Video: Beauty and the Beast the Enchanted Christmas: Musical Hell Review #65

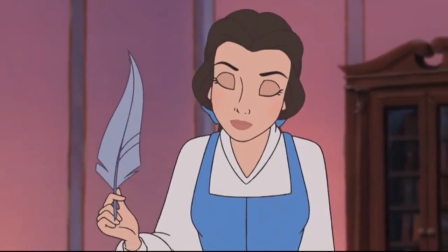(8:19) When I get to know him, we'll find more things to say.
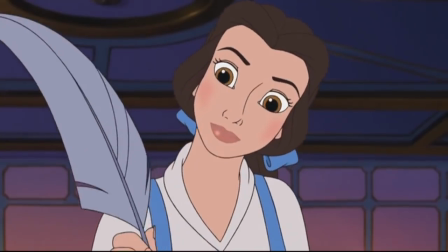(8:25) One day I will reach him, there has to be a way.
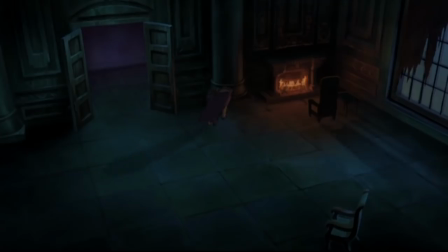(8:32)
So while the Beast goes to sulk and listen to moody pipe organ music, Is there any other kind?
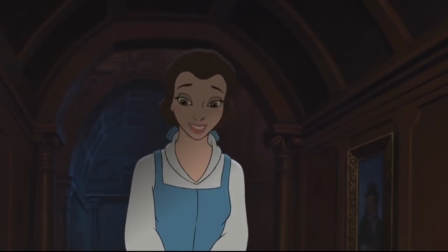(8:38)
Belle reminds the staff that the holidays are upon them.
Belts? Christmas?
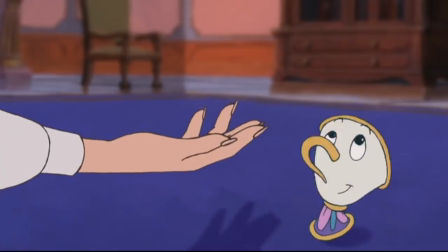(8:44)
Okay, I know the timeline on this enchantment is a bit fuzzy, but I refuse to believe Chip's been a teacup for so long that he's never heard of Christmas.
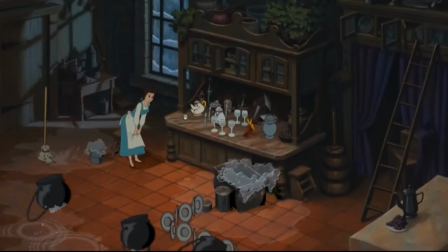(8:53)
Thing is, the Beast has put a veto on holiday festivities, which Cogsworth, in his role of official killjoy, points out.
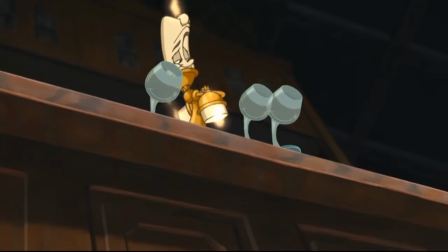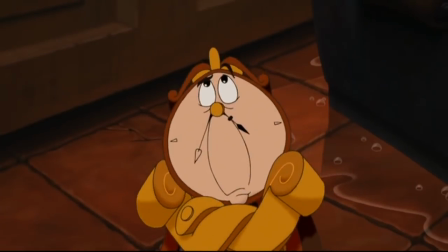(9:05)
I'm just going to pretend I'm deaf and didn't have to hear that joke.
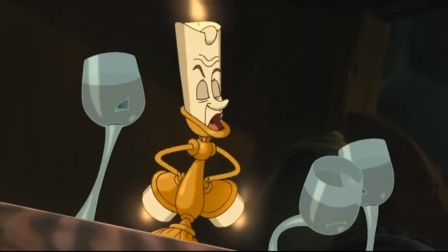(9:10)
But even Cogsworth can't resist the temptation of a good Christmas dinner, and Lumiere just happens to know someone who can get the castle spruced up.
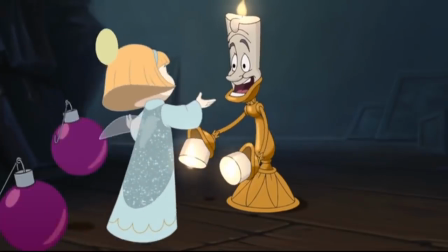(9:19)
Angelique, castle decorator-turned-Christmas-tree-topper, and ironic-pessimist about the whole Christmas thing.
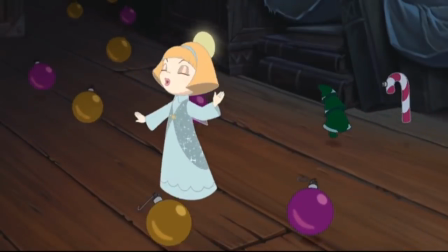(9:25) Ha! Christmas! I refuse to hope for it anymore. I will not be disappointed again.
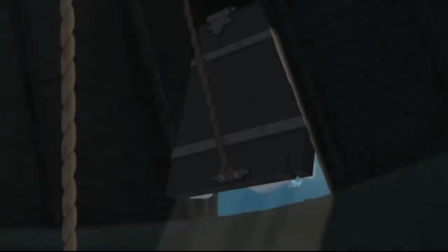(9:32)
And so Belle launches into her true meaning of Christmas in a generic secular-sense song.
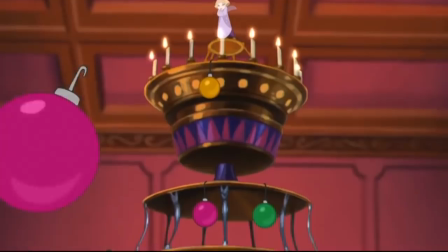(9:38)
You know, all about hope and joy and fam...
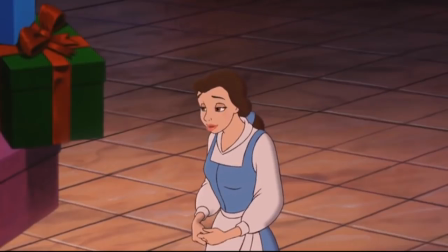(9:41)
Uh, uh, can we address the fact that Belle seems to be forgetting a very important person right now?
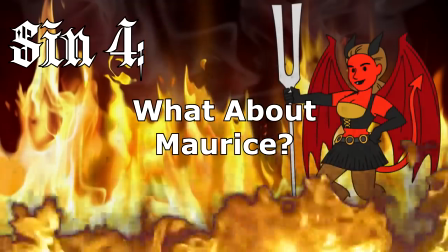(9:49) Papa.
Characters get dropped by the wayside in sequels all the time, but it really, really bugs me here,
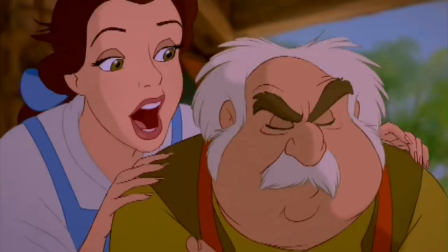(9:57)
because this story is taking place inside a narrative where the relationship between Belle and her father is the primary catalyst.
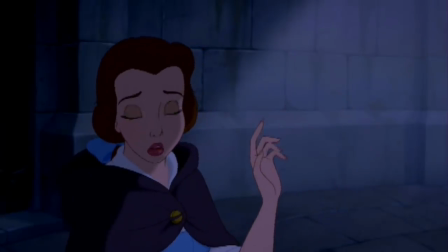(10:05)
It's Belle's love for him that causes her to accept imprisonment in his stead. Instead, it's Maurice's love for her that impels him to launch a rescue attempt,
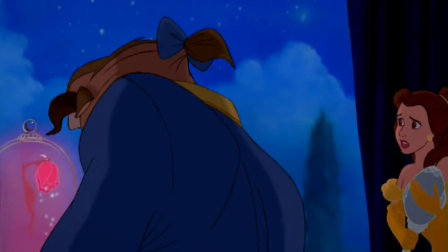(10:14)
and finally it's the Beast's recognition and understanding of that bond that
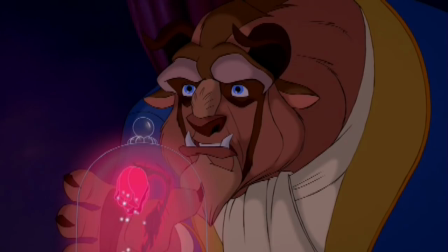(10:18)
inspires him to put Belle's needs above his own in his first act of real love.
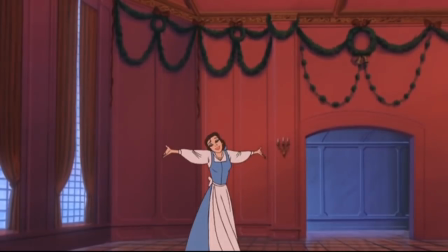(10:23)
The very least this movie could do is acknowledge, even in passing, that Belle would be thinking about her father at Christmas.
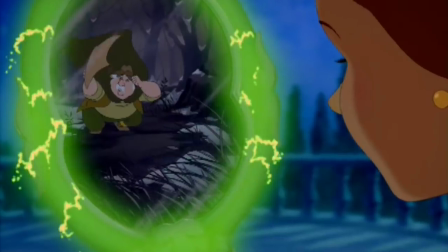(10:31)
Also, this just makes the timeline of the original film more confusing. Was Maurice wandering around lost in the woods until Twelfth Night?
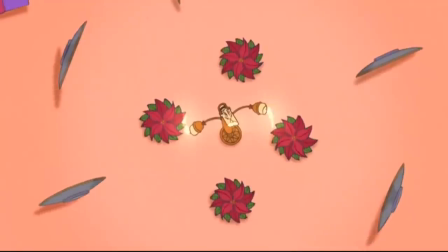(10:39)
So after that sub-be-our-guest sequence,
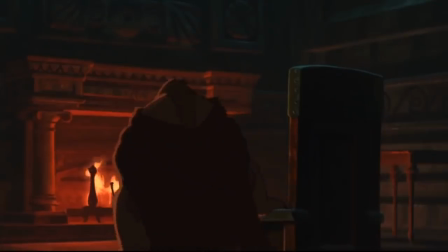(10:42)
the Beast gets word via Forte via Fife about the festivities in the offing, and he's pouty about it.
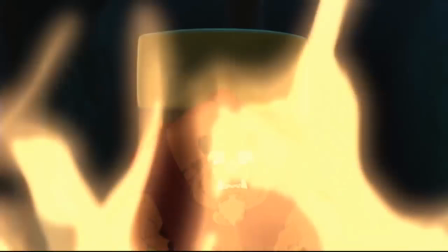(10:48)
Partially because Forte insinuates Belle's doing this to spite him, but mostly because he's got some painful memories associated with the season.
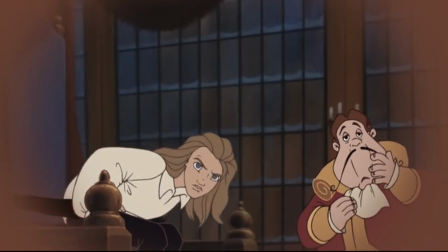(11:00) Who disturbs my Christmas?
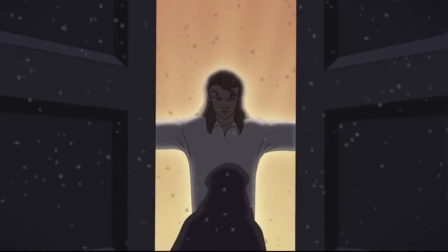(11:05)
Yep.
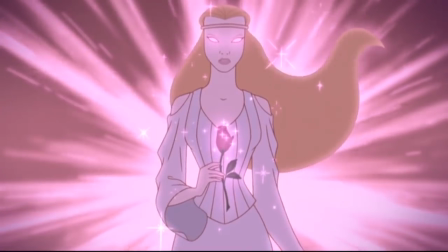(11:06)
It turns out the Enchantress showed up on Christmas Day. because both she and this film have the subtlety of a canon of red and green glitter to the face.
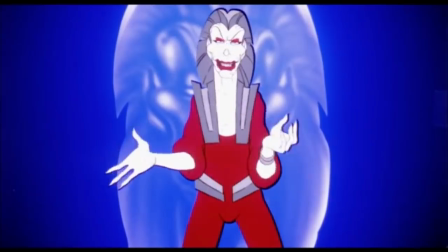(11:15)
I am digging Forte's human look, though. Sort of like Mock filtered through Dan Stevens' fabulous party get-up.
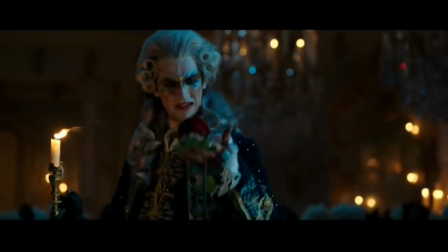(11:22)
Speaking of, say what you will about the live-action movie, at least it did the prologue about a thousand times better than what we've got here.
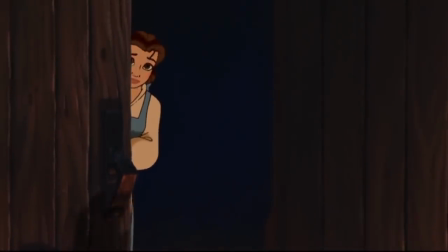(11:29)
The Beast storms in on Belle as she's searching for a Yule log in the boiler. Okay, that's terrifying right there.
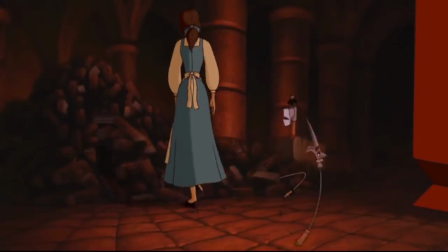(11:40)
Okay, yes, the whole deal is that the castle furnishings are transfigured staff members,
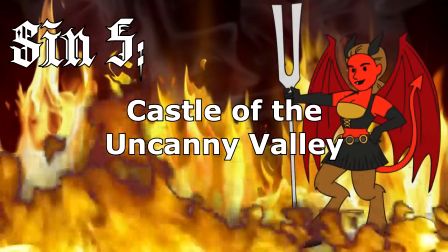(11:45)
but it comes off as a lot creepier in this movie than it does in the original.
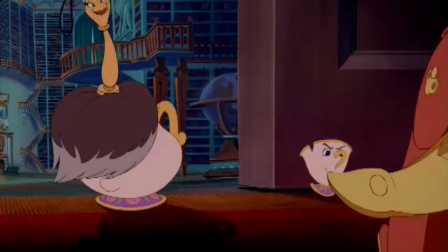(11:50)
I think that's because the animators in the original film knew how far to take the anthropomorphization.
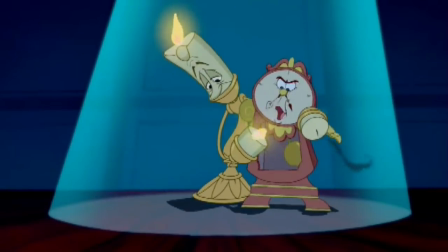(11:56)
Characters that do have faces and appendages have them in ways that fit with their overall construction,
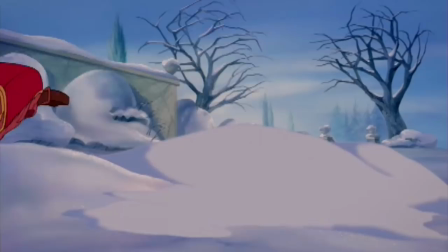(12:01)
but other objects are humanized less when doing so would upset the overall structure.
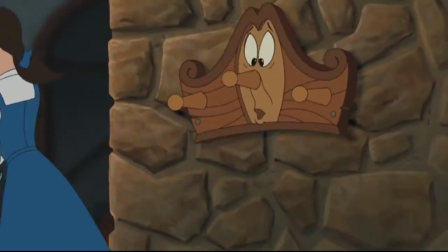(12:07)
Just about everything in Enchanted Christmas's castle has a big cartoon face slapped on it, which is unsettling.
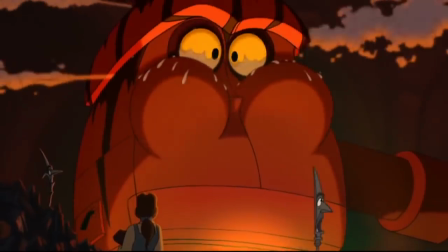(12:14)
How does Belle even manage to stay sane with all these things looking at her all the time?